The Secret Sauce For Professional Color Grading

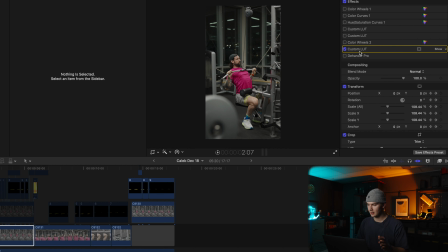247s
So now that I've deselected all of the clips other than the conversion LUT so I can preview what it looks like converted as I'm doing the effects, I'm gonna go to the first color wheels
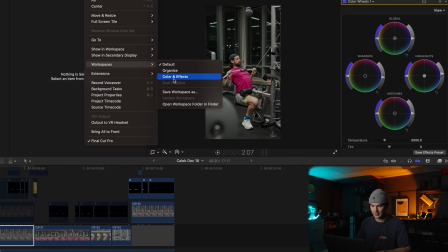258s
and I'm going to go to my color and effects tab so I can preview my scopes in the top left corner here.
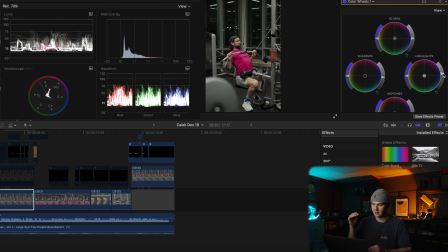269s
Basically what I've done is I've turned up the highlights, increasing the exposure on the highlights. I've decreased the exposure in the shadows to give the image a bit more contrast. The next effect that I always apply is my color curves.
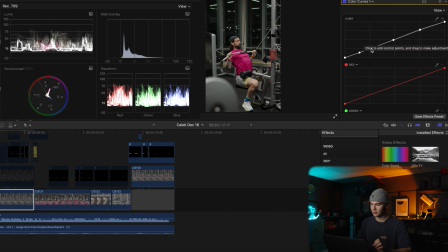286s
Now, typically I'm doing this very fine S curve. So you can see in the highlights, it's turned up a little bit. So again, I'm turning up the exposure a little bit in our highlights You can see this in our Luma scope here on the top left.
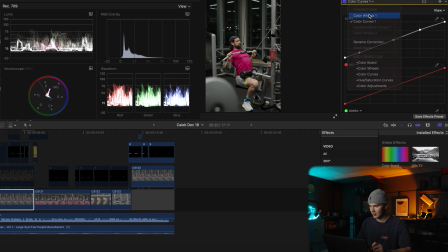302s
If I crank up the highlight wheel, you'll see the scopes going up,
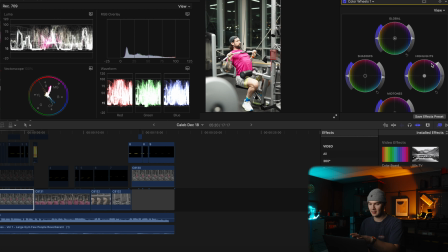311s
and you'll see on the preview that my image is clearly very overexposed. So typically what I'm going for is these highlights being as close to 100 as possible, and my shadows being as close to 0 as possible without the image being too crushed.
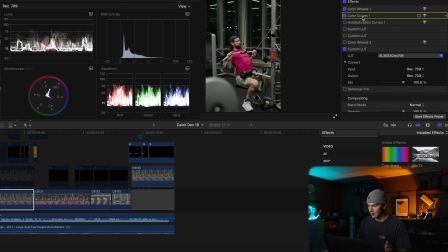331s
So somewhere around here is where I would set it. Again, with the color curves, you can see the same thing. If I turn up the highlights too much, the image gets crushed and it's overexposed.
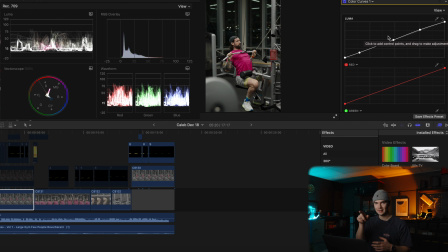344s
So pretty much every time I'm doing some sort of variation of an S curve with my Luma color curve. Now, typically after this, I'll put a hue/saturation curves on.
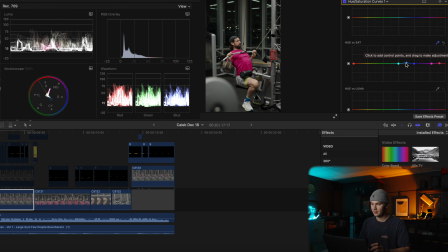358s
Here you can see I've turned up the blue and the red/pink saturation up. That is because of the socks and the pink shirt. I also knew going into this I wanted like a dark semi-cool look,
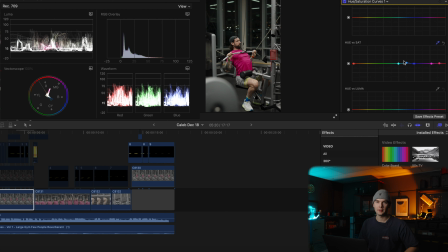376s
so that's another reason why I turned up the blue curve there. After we do our initial exposure adjustment, that's where we get into a stylized LUT. So a stylized LUT will give you a preset to a certain color that you might want in your video.
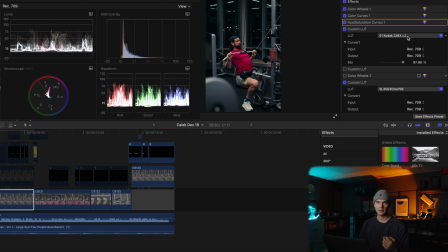396s
Here I've used a Kodak styled LUT. I have this one at 97%, so I have it fairly high. Often I will use closer to 50% of the stylized LUT and then do more coloring with my later on color wheels.
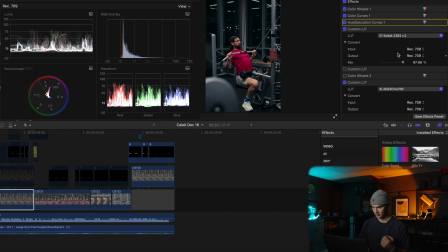415s
But here I've used 97% on the opacity of this effect. So you can see as I'm dragging this down, it applies the effect a little less. So I'll bring it back to 97.89 there. Next, I've added another styled LUT.
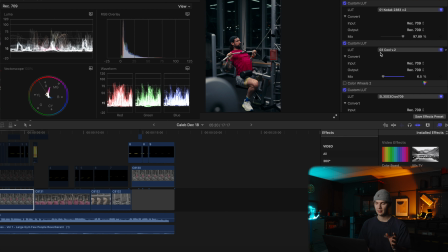434s
So this one adds a bit more of a cool effect, bit more blue in the shadows there. And overall, I really wanted this image to be really dark and cool. So that's why I decided to add another stylized LUT.
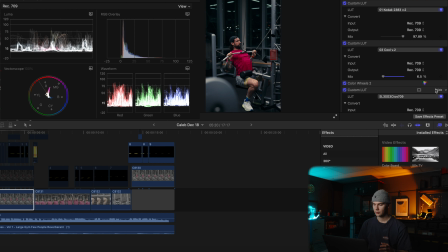451s
After that, I go into my color wheels. So this is the same as our exposure wheels, except for we're using the other side of this wheel to add a bit more color in certain aspects of the image. So here I've slightly increased the
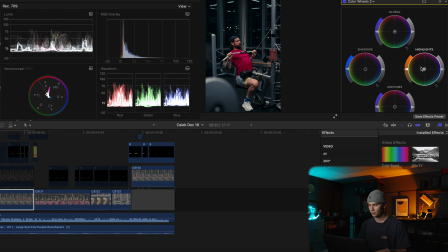470s
saturation in the highlights and turned this wheel to the orange so that we have a bit more of an orange hue in our highlights. And coming over to our shadows, I've slightly increased the saturation there and brought it to more of a blue hue
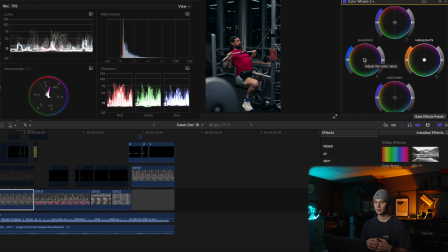487s
to further put that image into that cool blue look that I was going for.